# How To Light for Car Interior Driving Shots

And we're always growing experience as DPs. That's why it's so cool. That's why we started this channel, was to teach you guys, look, you can grow. You can grow without film school. You can figure this stuff out. It's super cool.
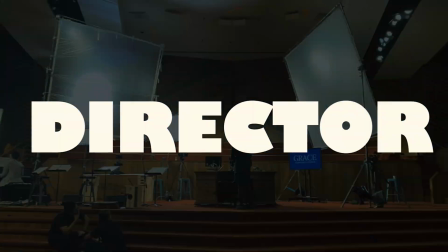0:12 Obsessive DP. Welcome to the Obsessive DP. My name is Ryan. This is the show where we break down high-end, industry-grade, high production value setups, tips, lighting diagrams, anything you could think of regarding high-end director of photography or cinematography work. This is where you're gonna find it. This episode, we're gonna break down 3 different car setups that we've done over at Naknek.
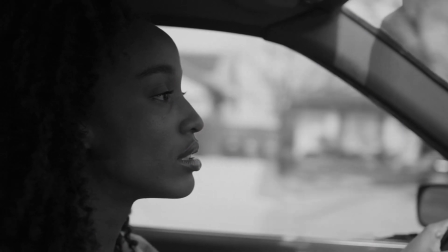0:40 They're lit totally different ways. ND in one, we have just straight up lights in one, and then we have a simple use of a car window in another to achieve just beautiful lighting that matches the outside. That's the most difficult thing when you're working with car interiors, is you want the interior of a car, obviously the people's faces, to match the exterior, which is super bright sunlight. To the DPs out there and the cinematographers out there, you know how hard it is to match sunlight.
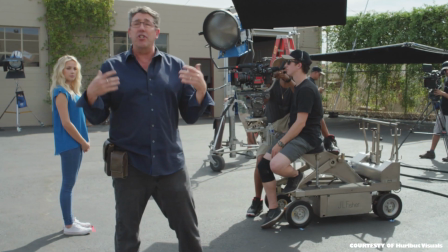1:07 People like Shane Hurlbut, big DPs in the industry, tell you that the only way to match sunlight is with 18Ks. Massive HMI lights by Ari. Diving into car exteriors, we're talking about day car exteriors, we're not talking about night, just day.
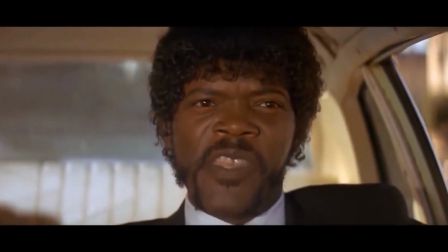1:22 The example here, see how the light is just super bright in the front? There's just a super powered bright light. There's a huge light blasting in. It's a studio setup. There's a green screen for this setup.
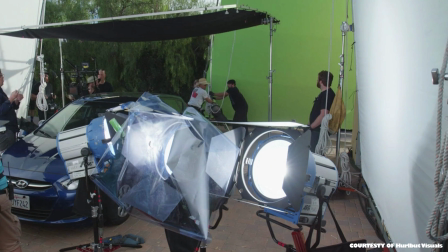1:33 That's, I would say like 90% of all TV shows, movies, commercials, they're actually not shot while the car is driving on a road, because that's super difficult to get all those factors down, and I'll show you later as we dive in.
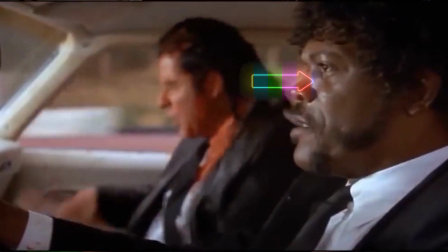1:46 You can see he's lit pretty hard. See, the white light is just glistening off his skin.
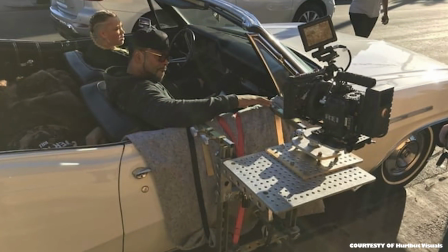1:51 Just, that's how they lit it. And this is actually a Hostess tray. The camera is actually outside of the car, which is super scary as a DP.
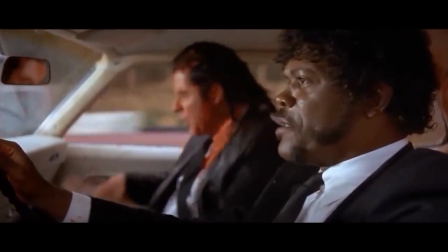1:59 You gotta trust your gripping department there. It's just a beautiful way to get a 2-shot. You get the driver and the passenger in the same shot when you use a Hostess tray.
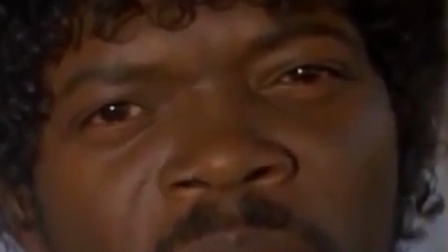2:06 Lighting from the front here is very classic. You can see in their eyes, it's just really, really lit. And that's just kind of a classic look. Obviously it's Tarantino, classic cinema, which is great. It's beautiful. It's just a little more hard light than the more modern looking movies today. Anyway, let's dive right into our examples over at Naknek. The first setup is from this scene here. I'll show you. So here's the Range Rover.
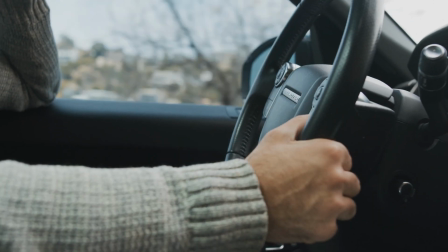2:29 Trading has created a learning process worth every ounce.
These are the shots we used. All that, and the exterior is real.
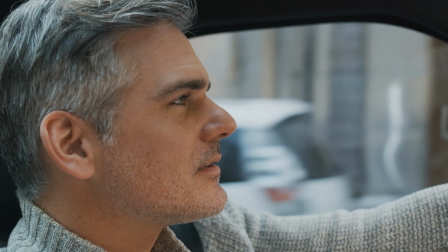2:35 We did not use a green screen, but he's matching pretty well.
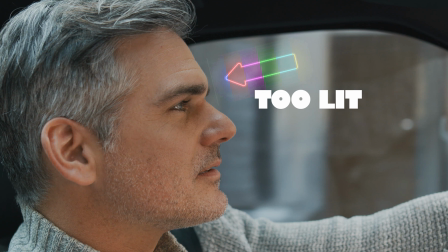2:38 He actually looks a little too lit, honestly, if you compare him to the background, because as a DP, you want a little bit of that realistic feel.
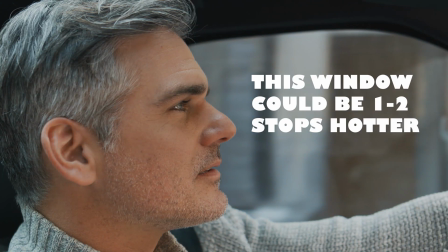2:46 So you want a little bit, maybe one stop overexposed versus his skin in the exterior of the car, so looking through a window. On this example, we wrote the script around just a lavish lifestyle.
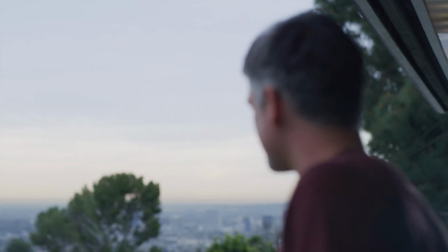2:58 This guy's living in the Hollywood Hills. He has an amazing view over LA. He drives a Range Rover. He trades online. He's doing well. So the producers said, get a good car. And I said, as a DP, get one with a sunroof. And you can see here from this footage that sun is coming through the moonroof, hitting him and lighting him super well.
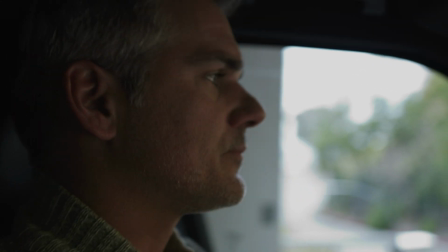3:16 So we're coming out of the garage here. You can see how his face on the left side is super down.
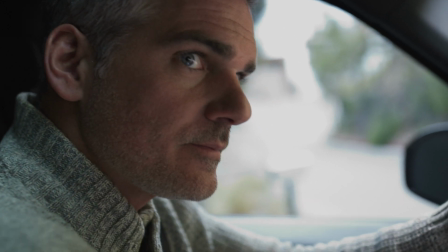3:21 Now, as the light, see that?
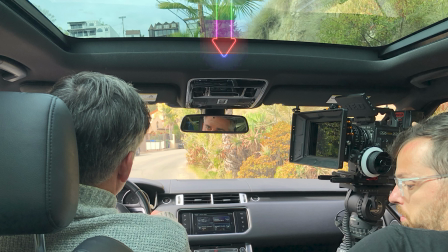3:24 That's when the light starts coming through that sunroof, moonroof, and lighting him so that he actually matches the background like so well.
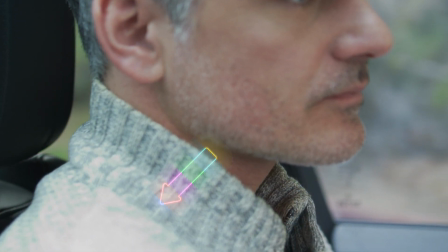3:32 He's almost too lit. Look at his shirt. His jacket there is more lit than the background. We didn't even light this interior. It's super hard to light day interiors with a car when you're actually driving it.
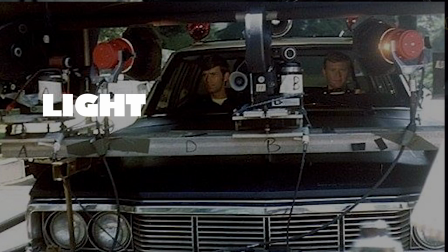3:43 That's why everyone does it in a studio. Or they do some crazy speed rail setup with the camera and then the lights and then the camera and the lights.
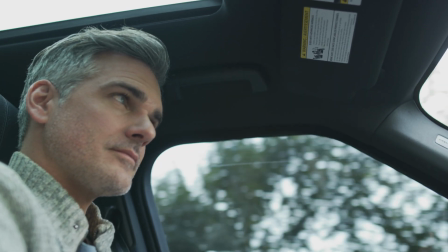3:51 See the sunroof there? He's just lit really nice. I wouldn't call it cinematic. It's pretty even. As DPs, we want cinematic side lighting, back lighting, 3/4 back lighting.
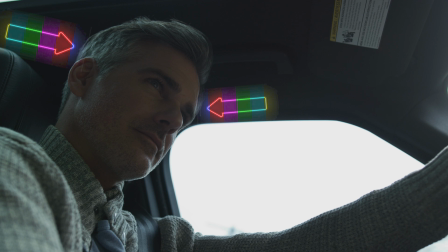4:02 I like that. You see how it's just lit here and here? That looks nice. It's a little down compared to the exterior, but it just looks interesting.